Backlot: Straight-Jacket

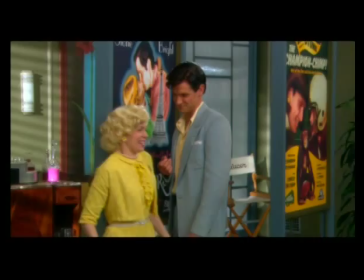And she is just a bright-eyed, bushy-tailed, big, big, big Guy Stone fan.
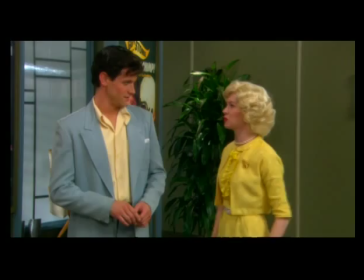No, I'm much more than a fan. In fact, the other day I was reading that article in Screen Idols magazine,
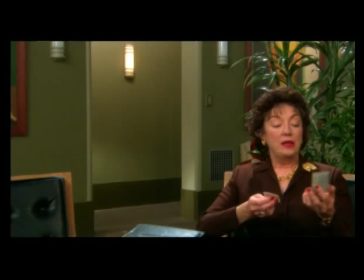Guy Stone's perfect woman checklist, and I realized that I had everything you were looking for except one. That one's usually the deal breaker.
His manager comes up with the idea that he'll marry Sally. The studio heads arrange this publicity marriage. they marry him off to this kind of ditzy secretary in the studio.
There ought to be a law against driving that drunk. Come on. Do we have to do this tonight? I always wanted a big wedding. His love won't wait.
We set up a thing, and he says that he's mad for her and madly in love with her, and they have to stay married for at least a year.
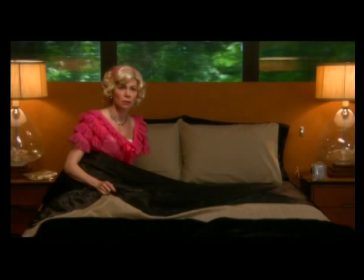The only catch is she's not in on it.
I just think a man and woman sleeping together is ungodly.
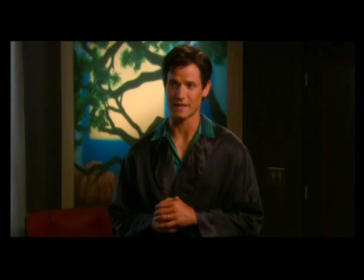Even once they're married? I'm deeply religious.
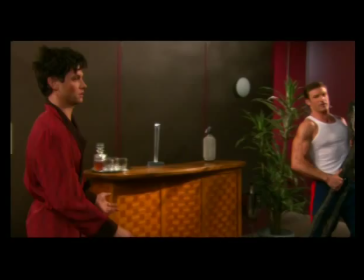Whoa, whoa, whoa, wait, where are you going? Oh, hi, guy. Oh, hi, Gordon. You know the Salvation Army man? I do a lot of charity work. Thanks a lot.
Richard wanted to shoot this like the movies were shot in the 1950s. The form that we were trying to emulate these 50s comedies were often based on plays themselves. He wanted to block it out like a play, which is what they used to do in these movies,
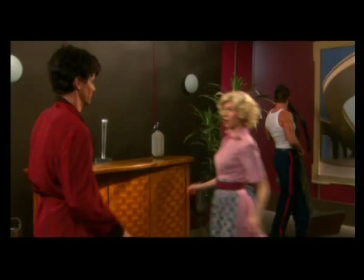the Rockettes and Doris Day type of movies. when you look at them, the camera doesn't cut very much.
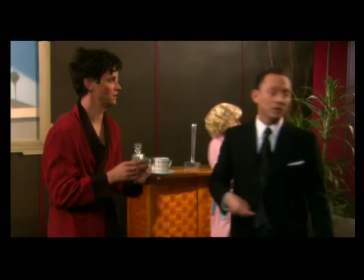There are long, swirling shots of the sort that you got in the day.
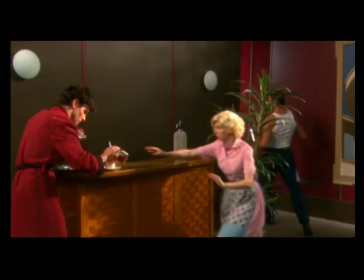You know, the characters are walking in left and right and overlapping one another, and the camera keeps moving all the time.
Oh, excuse me, Mr. Man, I don't think it's cocktail hour. Five.
The first day of shooting, we shot a scene that was pages long. In this movie, there's a nine-minute scene that doesn't stop was an eight and a half page scene with no
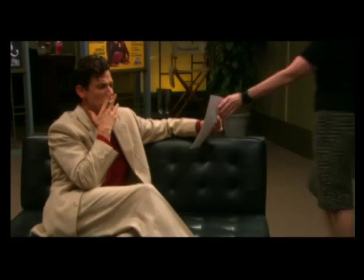cuts usually in movies you get each shot is about three seconds long it's two people talking to each other and you cut to me talking then you cut to the next person talking
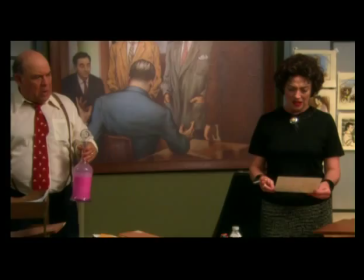it was all shot in one big shot and when you watch the scene it's really exciting the camera moving all
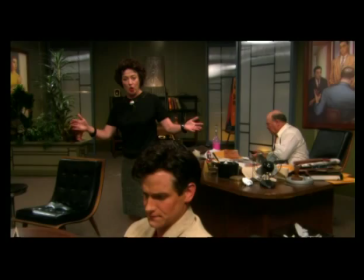over the room with us while we're doing it it was it was great we had to rehearse it and rehearse and rehearse it to get it all
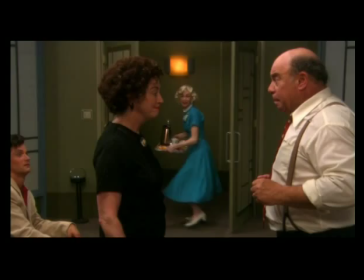completely right it took us all day to get it and I just remember the air conditioning wasn't on yet it was brutally hot.
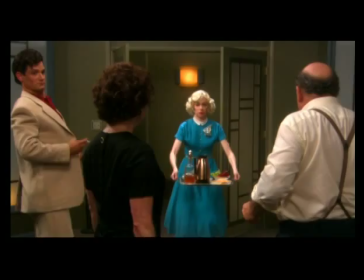You had to have that dialogue down. If one thing messed up, we'd have to go all the way back to the beginning. Matt's flipping over couches and Carrie comes in. We spent all day, 12 hours, whatever it was, trying to get one take, and we ended up getting one take that worked. It sort of set the whole mood for everything. That was thrilling. Every time I see that scene, it takes my breath away. He's got this very beautiful, elegant bachelor pad up in Hollywood Hills, and she starts redecorating from Sears and putting pink lace and frills and all this.
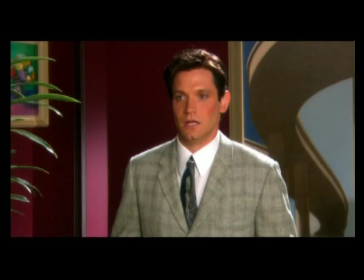Sears came!
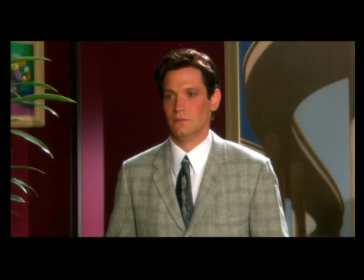And so she thinks everything's wonderful and thinks she's landed the catch of the country.
Did I smoke my darling husband?
So that's kind of where the comedy ensues, is that she starts taking over his life and making all these changes. She does all the things that absolutely he does not want her to do. Sally is in love with the idea of Guy Stone at first.
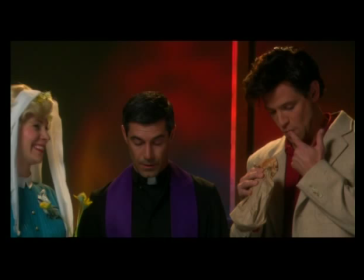This, which is what we do, you know. We idolize our movie stars. We think that we know them because we watch them on the screen and we watch them go through things and we think that they're actually going through that for us. In a way, she's kind of the bad guy because, you know, Guy has to deal with this obnoxious woman who doesn't know he's gay and she's invading his life.
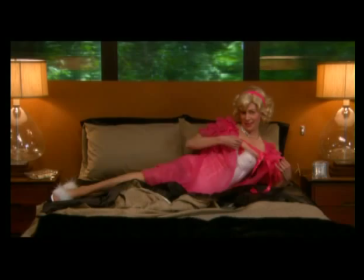But Carrie is such an adorable actress that she brings all these qualities to Sally that are so likable.